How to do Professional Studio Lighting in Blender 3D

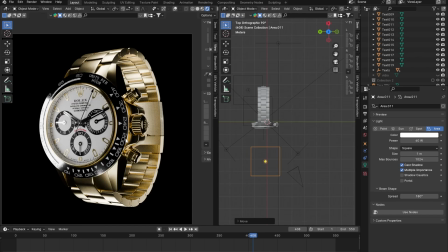694s
we're getting
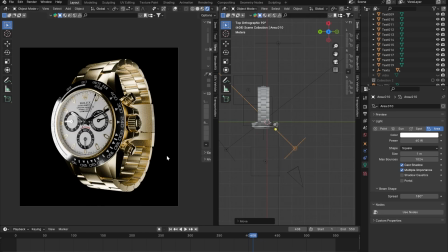696s
again all all lighting is subjective my job here is just to show you guys like the basic fundamentals of lighting and sort of some basic techniques obviously you might not think that this lighting setup looks good and you can feel completely free to think that way and so you I would
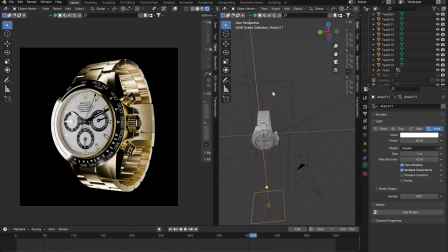711s
recommend you to actually make changes to your own render and try to make it look even better right so anyway i think that is looking pretty decent
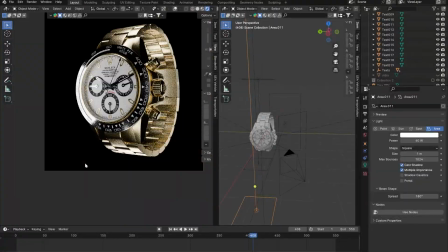718s
um yeah i'm trying to see what we can improve you could add some other lights to basically highlight this part as well um so let me
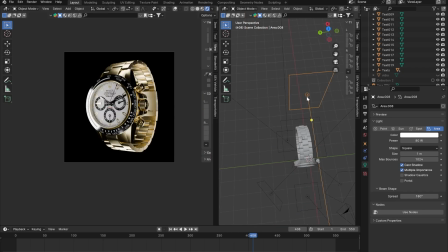727s
try to do that basically add another rim light so duplicate this rim light um shift z and place it right there change the change the rotation and then scale it down in the x-axis a little bit or
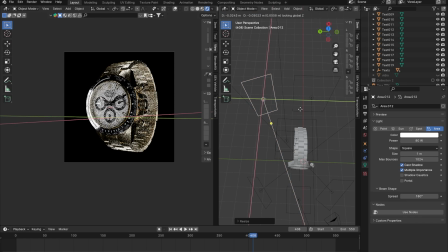746s
y-axis and then you can bring it closer okay in this case it's not really doing a lot so i might want to i might want to change the position or maybe i want to i might want to place it right here and rotate it yeah
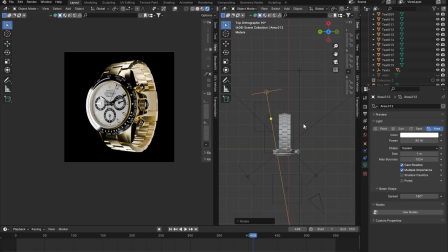766s
i honestly don't like the way this looks so i'm just gonna remove that but yeah i think we are looking pretty
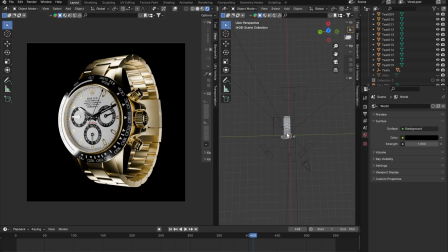773s
decent with this uh render so yeah that's pretty much it for this one guys i really hope you enjoyed it i really hope you learned something new and this is how you make a basic lighting setup um by the way some key fundamentals for you guys so this main light which is lighting the main part of your um
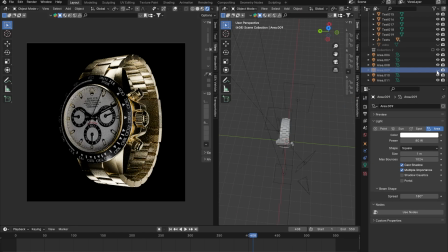787s
of your object so if i just basically remove this you can see that the main part is very underexposed and it's not looking that good um
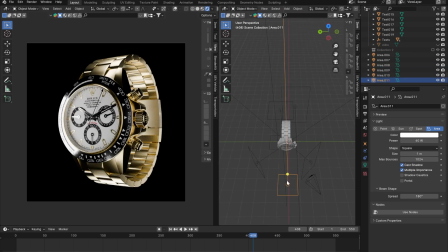795s
this is called the key light right all these lights this one this one this one and this one these are called the fill light so if i just turn these off you're going to see that
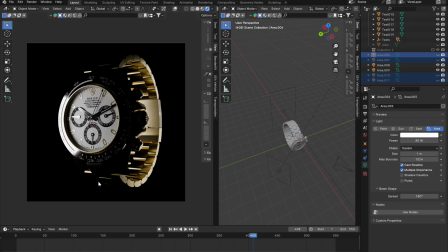805s
my bad um the main part is highlighted but obviously all the dark parts are way too dark and they are basically the shadows
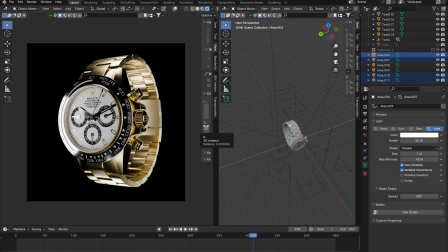813s
are way too intense right so to in order to reduce the intensity of shadows you add fill lights and lastly this light right here this one at the back this is called a rim light so it's called a three-point lighting setup usually it involves three lights but in this scene we have a lot more than three lights but the basic fundamentals
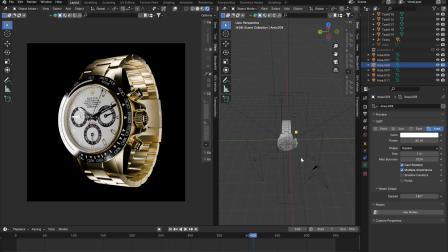830s
fundamentals are the same but yeah that's uh the basics of lighting for you guys in blender and i'll see you
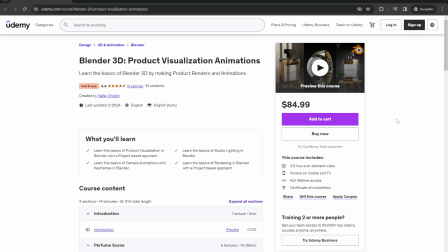835s
in the next one thank you for watching goodbye also guys if you are interested in taking your product visualization game to the next level then this course which i
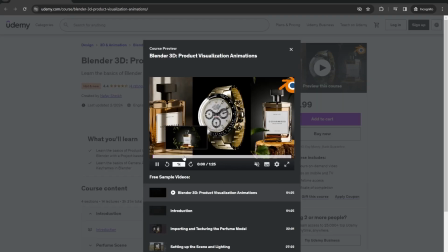841s
recently made is perfect for you um because in this course we're going to be learning um how to make basically these three renders right here and one animation as well uh so i'm just going to be showing you in just a bit so firstly we're going to be making
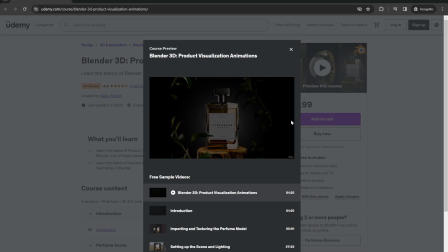852s
this render right here of a perfume bottle um We're also going to be making this animation of the perfume bottle as well. So all of it is going to be completely covered from scratch. We're going to be doing everything inside of Blender 3D.
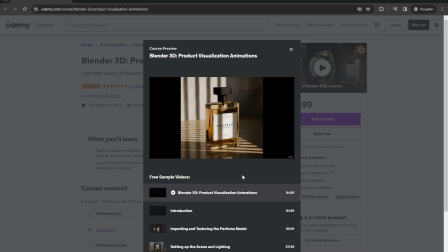863s
And also we're going to be making this, what do you call it, this perfume render. It's basically a product render, which is, and it's something which is in demand right now. A lot of companies reach out to me and they're like, please, we're starting a perfume company, a watch company, whatever.
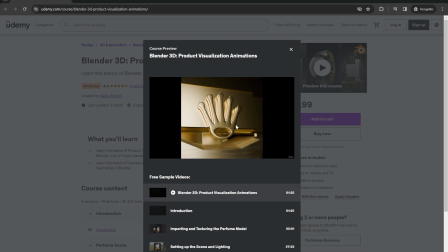878s
Please make an animation for our product. So something like this is going to get you a lot of clients. so I would definitely recommend you to take this course. And also we're going to be making a whole animation of the watch which we just worked on right now. So yeah, if you want to take your product visualization game to the next level, then this course is definitely perfect for you.
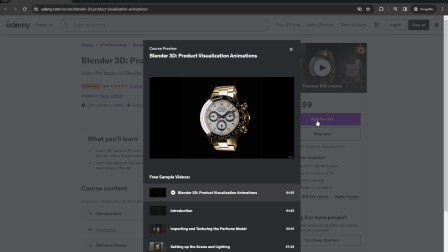895s
I'm going to be very honest, this is probably one of the best courses that I've made so far and it is going to be very, very helpful for you guys if you're interested in Blender.
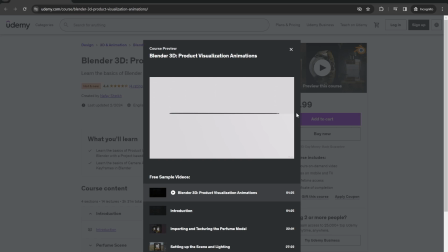903s
And also as a bonus, we're also going to be making this MacBook render right here. So if you're into tech products and if you want to make sort of animation videos for tech companies,
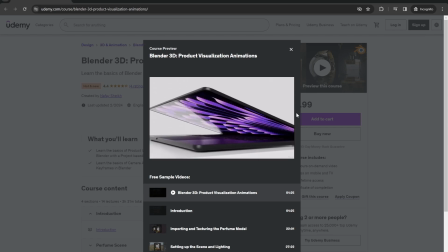911s
then this is something which you should definitely consider um this whole animation will be made in blender and yeah overall this course is a lot of fun you're going to learn a lot of things
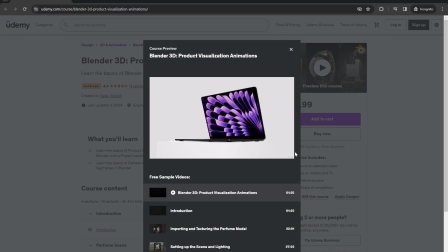921s
and um yeah that's pretty much it for this one um i really hope you guys consider buying the course and i'll see you in the next one goodbye